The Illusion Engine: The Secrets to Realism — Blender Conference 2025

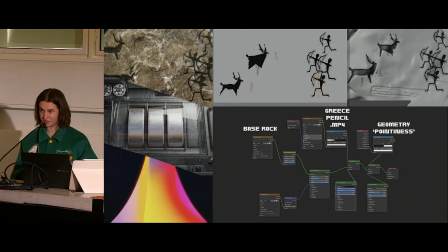1960s
And I think the reason a lot of people go like, oh God, like only a week and a half to do the Samsung project was because I basically tried to incorporate a lot of art styles in one thing, which always looks like it's going to take ages. Again, this was a project where I wanted to move on very quickly and to have
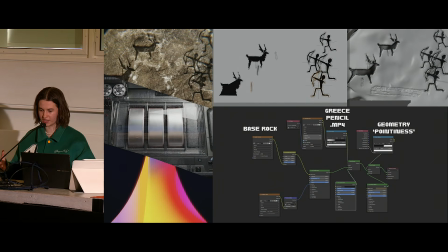1979s
creativity and just be in that process of enjoying making it as opposed to worrying about the outcome.
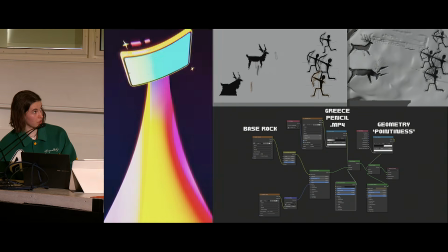1985s
And so, yeah, this was a grease pencil animation at the top, which I exported out as a kind of .mov.mp4.
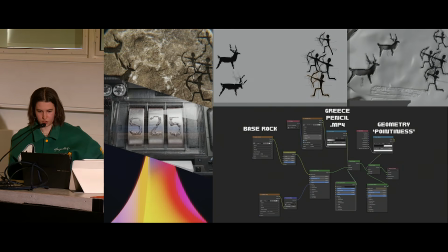1993s
And then, literally put it into the node tree, the base rock, grease pencil, and then geometry pointiness.
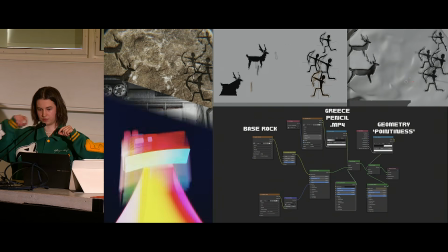2001s
Once you've added a displacement, allows you to kind of look around.
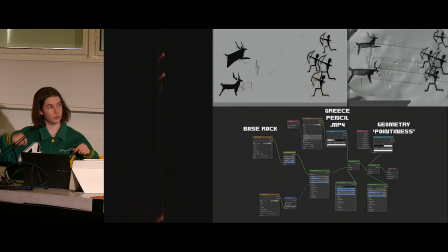2005s
It kind of masks out the areas that are kind of pointy, which in this aspect, because we're using displacement on the movie,
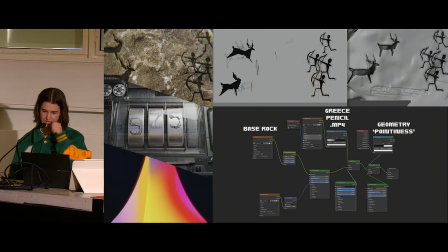2012s
is going to be the kind of the characters and the deer that's involved in this shot.
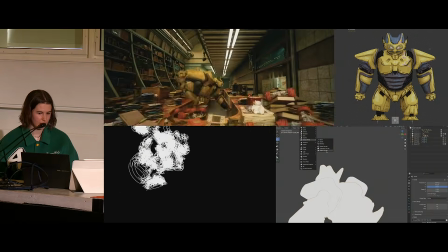2021s
Another kind of happy accident, which happened during this, I think it was one of the Punisher challenges, not this year, last year,
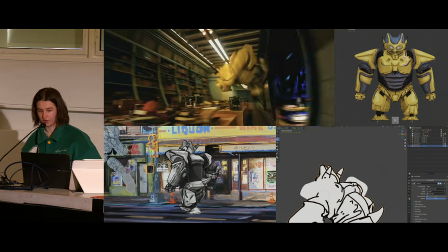2029s
was I really wanted to create this, again,
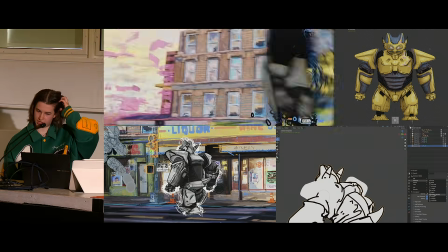2031s
like multiverse 3-style animation where you have this ultra realism going into kind of Spider-Verse and then into kind of like stop motion.
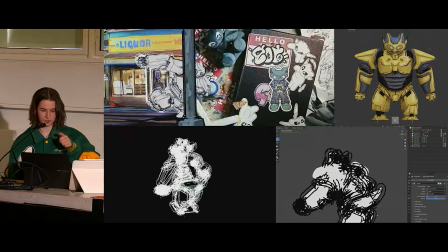2041s
And one of the happy accidents that kind of happened was creating this like really
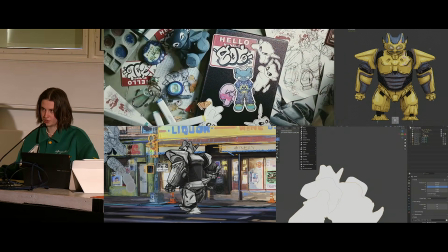2047s
sketchy looking outline around the main character in the second part of the animation.
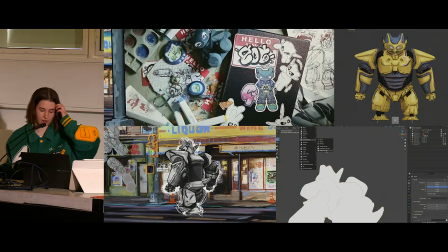2051s
And I wasn't planning on making this kind of white outline,
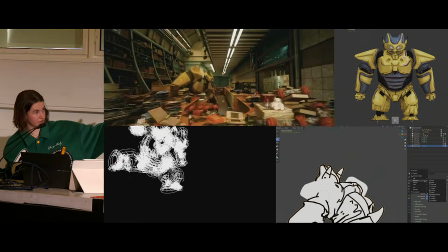2056s
but as I was kind of having a play around with my character in grease pencil, it was a 3-step process of clicking the character,
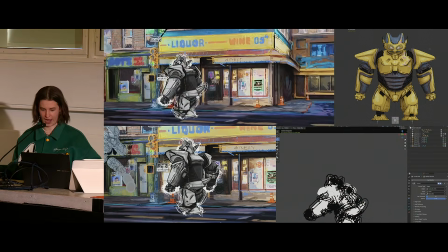2064s
pressing add grease pencil around your object, and then going in the modifiers,
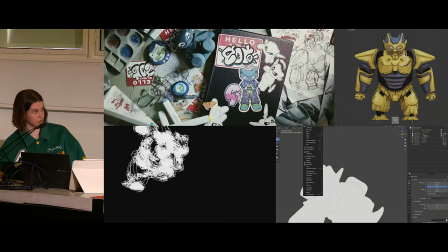2071s
and then adding the multiple lines modifier, which then makes these multiple lines.
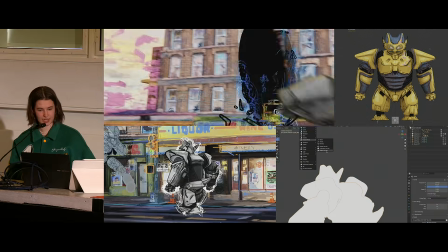2077s
And then I just exported that as this black plane, and then composited it in for the final animation at the top.
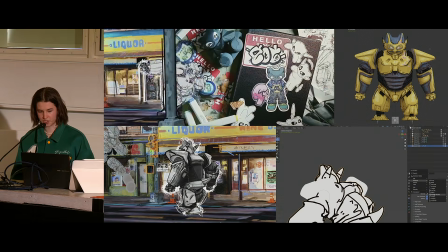2085s
But again, it adds that 10% detail, as though I've kind of taken my time to sketch around the character.
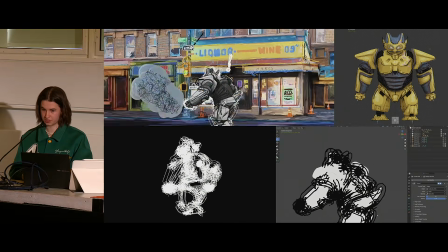2094s
It kind of adds that complexity element to the shot, which would have been perfectly fine without it.
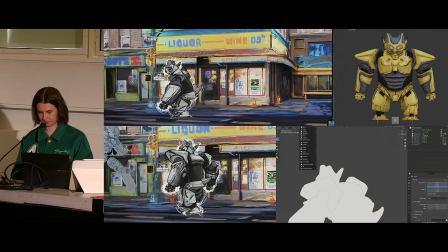2100s
I think I spent enough time kind of trying to learn how to make that Spider-Verse or kind of Ninja Turtle
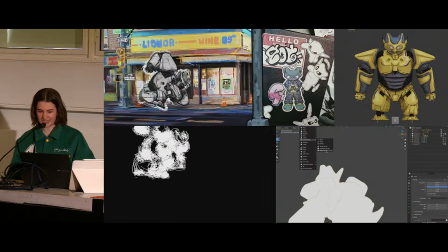2106s
environment that it didn't really need this extra kind of outline of sketchy around the character,
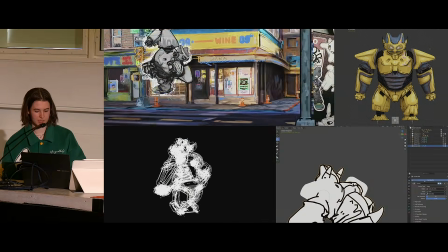2111s
but I think it really helps because it's that point where you feel like you could stop,
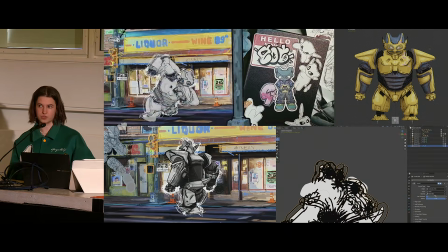2115s
and pushing that extra 10% really sells the actual end outcome of your animation.
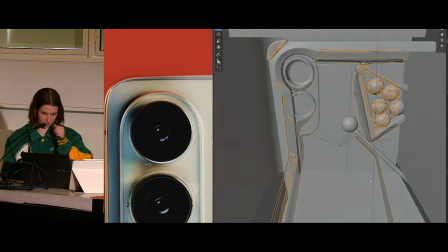2122s
This was another kind of project for Samsung, which was an entirely kind of other,
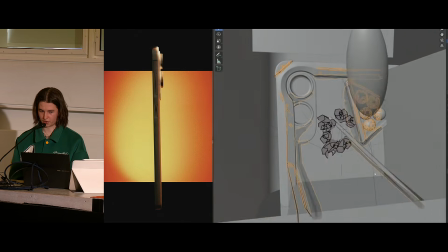2127s
I don't really know how to describe the style because I don't really know what it is.
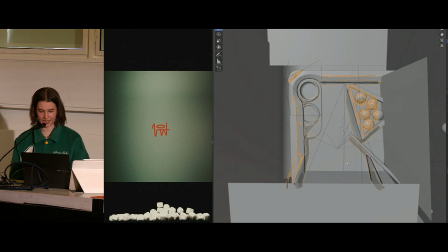2131s
I just kind of had an idea, and again, a lot of my behind the scenes and my projects aren't neat.
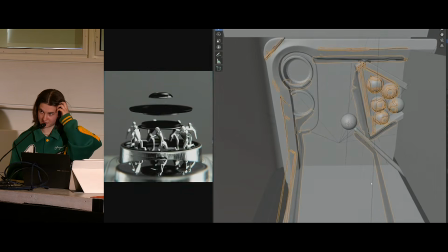2138s
I think that in a lot of aspects, studios would hate me because my process to making things isn't very organized.
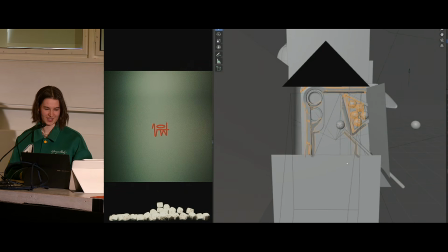2145s
It prioritizes making things now and kind of acting on ideas as opposed to having like a really smooth timeline.
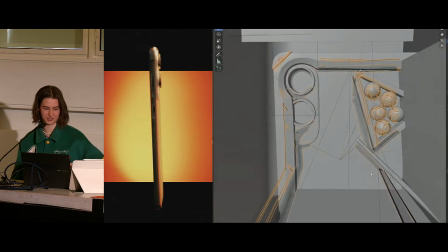2153s
I'm sure, obviously, if there was a scenario where I needed to do something for a studio, I'd have to buck up my ideas a little bit and be a bit neater.
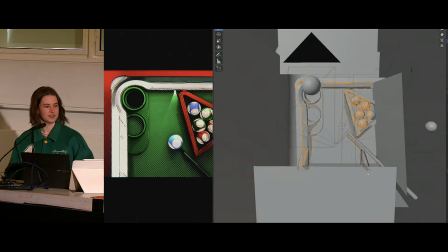2161s
But yeah, a lot of the times, everything is in this space of creating now and
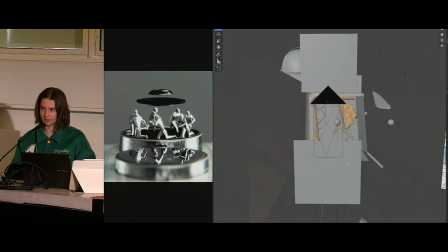2167s
not worrying about failing and making imperfections and being perfect.
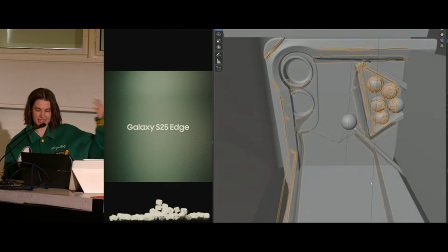2171s
It's more about getting that your idea in your head onto a screen or into Blender.
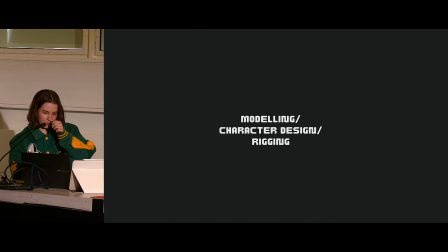2180s
So the next kind of area that I want to talk about is modeling, kind of character design, rigging, that kind of thing.
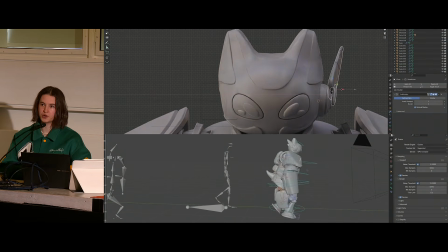2186s
And I think it's ironic that I talk about all these fast processes because I'm also kind of a hypocrite because I do like to spend,
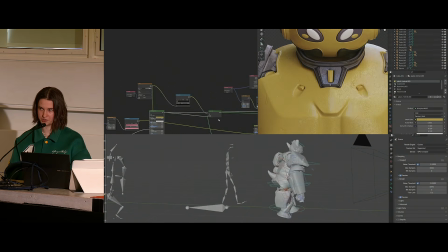2193s
a good amount of time doing things the proper way.
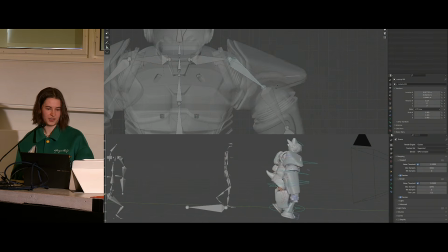2196s
And of course, if you spend all your time kind of cutting and cheating, you're never actually going to learn anything properly because you won't actually know what the proper way to do it is.